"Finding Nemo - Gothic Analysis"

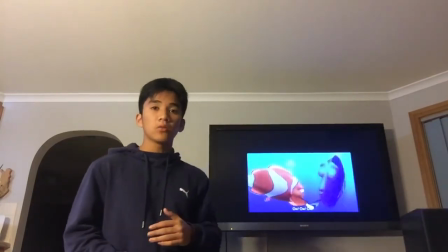[4:03]
With the jellyfish being shot at higher angles, which is done to show how dominant the jellyfish are,
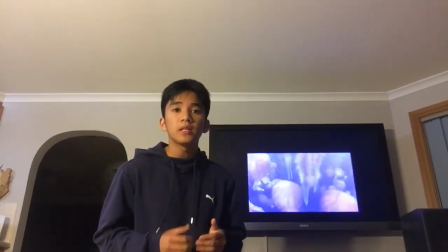[4:11]
and how much they hold a threat looming over our two protagonists. With this, we cannot help but feel claustrophobic as our two protagonists, Dory and Marlin,
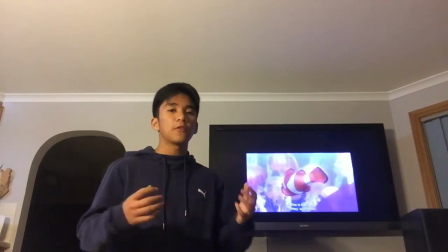[4:18]
are shot at low angles, with the jellyfish ever growing in numbers and size, coming closer to our two damsels.
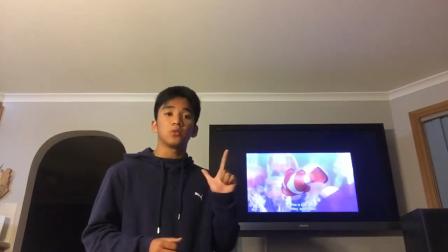[4:24]
Once again, this scene utilizes villain and damsel in distress, probably the two most common pairing of Gothic tropes.
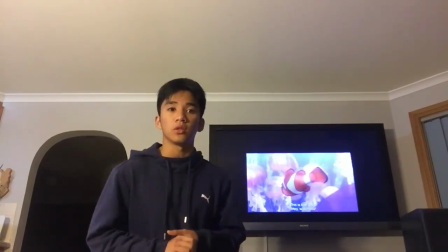[4:31]
Stanton's idea and knowledge of these two Gothic techniques collectively aid each other to become more impactful.
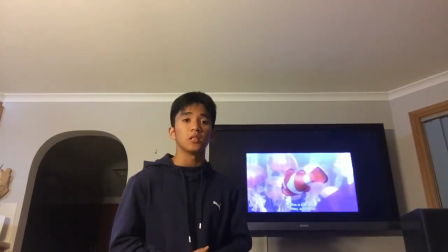[4:36]
The damsel in distress already shows our protagonists are in an undesirable position, and the monster becomes a bigger threat due to this, and vice versa. To summarize, Stanton's Finding Nemo uses Gothic techniques which sways the audience into a specific mood, which is fear and unease. This mood creates different tones and emotions such as tension, fear, uncertainty, and forces the audience to relate to the characters at hand. Thank you.